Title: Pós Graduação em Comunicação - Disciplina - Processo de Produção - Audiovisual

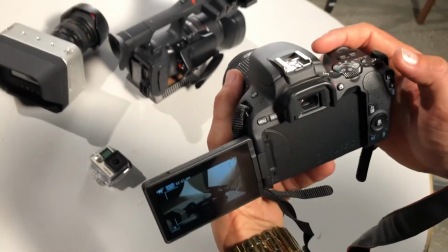Essa câmera que eu uso, meu uso pessoal, tanto para fotografia quanto para vídeo.
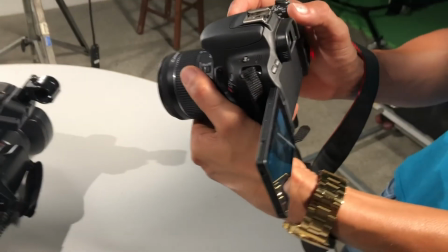É uma câmera bastante versátil também, dá para trocar de lente.
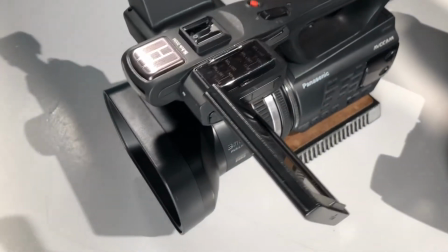Inclusive, a grande vantagem justamente é essa, você utilizar outras lentes na câmera.
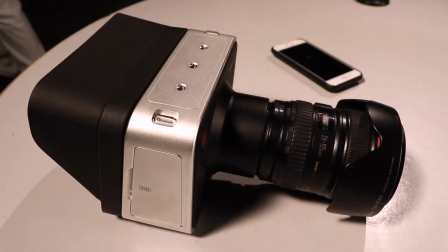Então, essas aqui são as câmeras que a gente tem disponível aqui no lab de audiovisual.
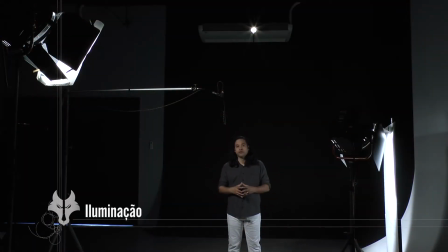Pronto, pessoal, nós vamos ver agora aqui a parte de iluminação, como é que funciona a iluminação com um fundo, no caso aqui, um fundo preto. Veja, estou usando aqui um jogo de luz de 3 pontos de luz para montar essa iluminação,
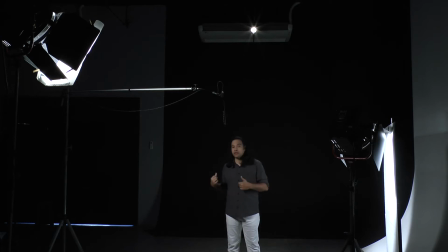que é a mesma iluminação que você pode utilizar para um fundo branco, ou até mesmo para um cenário, que ela vai ter, cada ponto desse vai ter uma função. O primeiro ponto aqui que estamos vendo é o ponto principal, ele está na minha direção, é o que está fazendo toda a iluminação do ator ou da pessoa que está encenando ali no contexto.
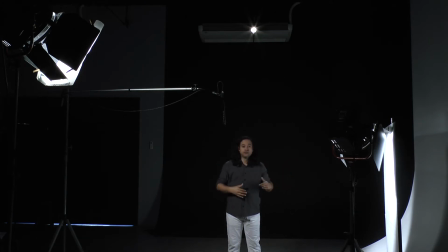O segundo ponto é uma luz de preenchimento, é uma luz que faz uma contraposição, aquilo que está sendo filmado. E atrás aqui eu tenho a backlight, que é a luz de contorno, que ela vai dar todo um delineamento a partir do vídeo.
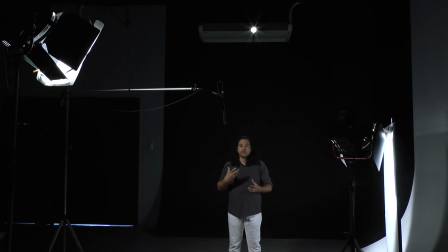E claro, essa mesma luz aqui, ela também tira um possível efeito de sombra que venha a ser projetado aí num cenário. Bom, amigos, estamos aqui no escuro.
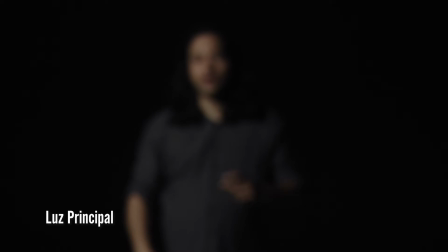Vamos ver agora a luz principal, a luz de preenchimento e, claro, a backlight, a luz de fundo.
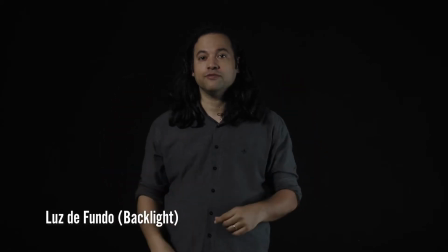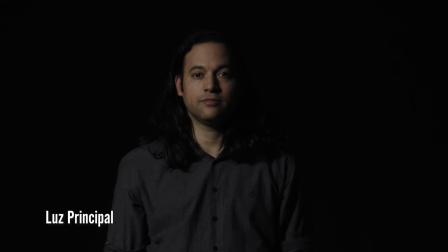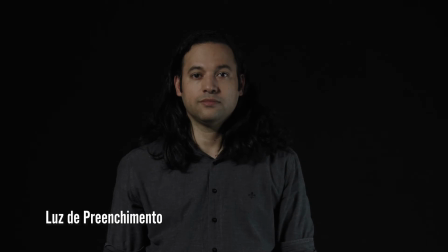Bom, pessoal, vamos falar agora sobre linguagem do cinema do audiovisual, os planos de enquadramento. Primeiro eu vou falar do grande plano geral, depois do plano americano, depois do plano médio, depois do plano closed, super closed e o plano detalhe. Bom, primeiro eu vou falar aqui do plano geral, o grande plano geral, que é um plano de ambientação.
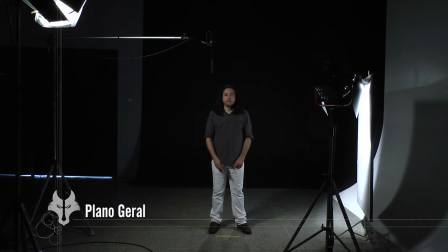É um plano que geralmente se utiliza para fazer filmagens de cidades, né? De grandes cenários que você quer pegar, por exemplo, uma paisagem, uma cidade de Salvador, enfim, é um plano que é utilizado para ambientação. Aí a gente vai fechando os planos, né? Vem logo, depois do grande plano geral, que é geralmente o plano de cenário. Você pega ali o cenário num determinado filme ou série, ou até mesmo de um determinado documentário, você vai situar. E que cenário é? Uma casa, um apartamento? Enfim, que cenário seria aquele contexto?
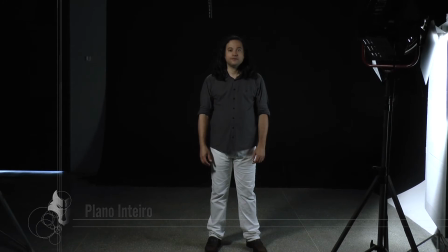Então, pessoal, o próximo plano é um plano inteiro.
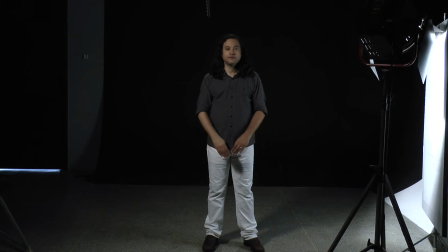Geralmente o personagem da cabeça aos pés, como vocês estão vendo aí.
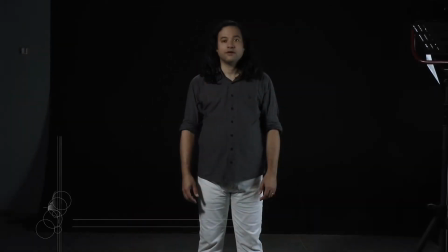Logo em seguida é o clássico plano americano, né, que vem dos filmes de faroeste, que já é um enquadramento do indivíduo, que é justamente pega do joelho para cima.
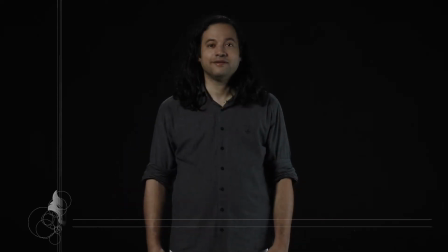Seguindo no planos mais fechados, né, tem um plano aqui de cintura, né, com plano médio, já pega aqui da cintura para cima, e aí vai fechando.
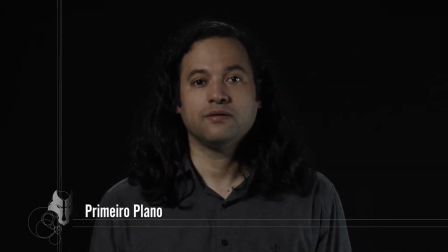Tem plano que você pode pegar do peito, cintura. Esses planos geralmente é para apresentar o personagem, para contextualizar o personagem naquele momento da cena. Né?
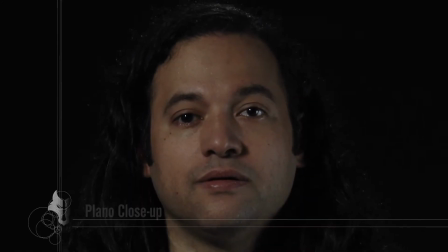Já os planos de mais intimidade são os planos de close, são os planos bem mais fechados, que pega o rosto da pessoa ou até mesmo um detalhe do rosto, como é o caso do super close,
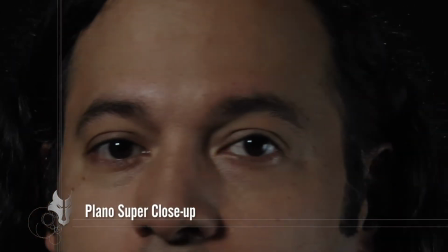mas são planos direcionados a mais um plano de pura expressão e intimidade com o contexto que você está trabalhando.
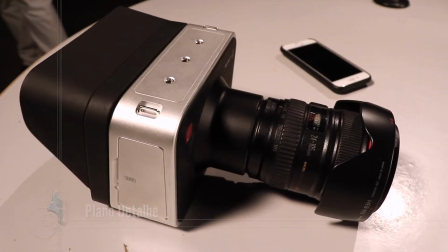Não menos importante, o plano detalhe, que é justamente um plano que você utiliza para fazer ali a filmagem de detalhes, né, de partes do cenário, ou seja, um relógio.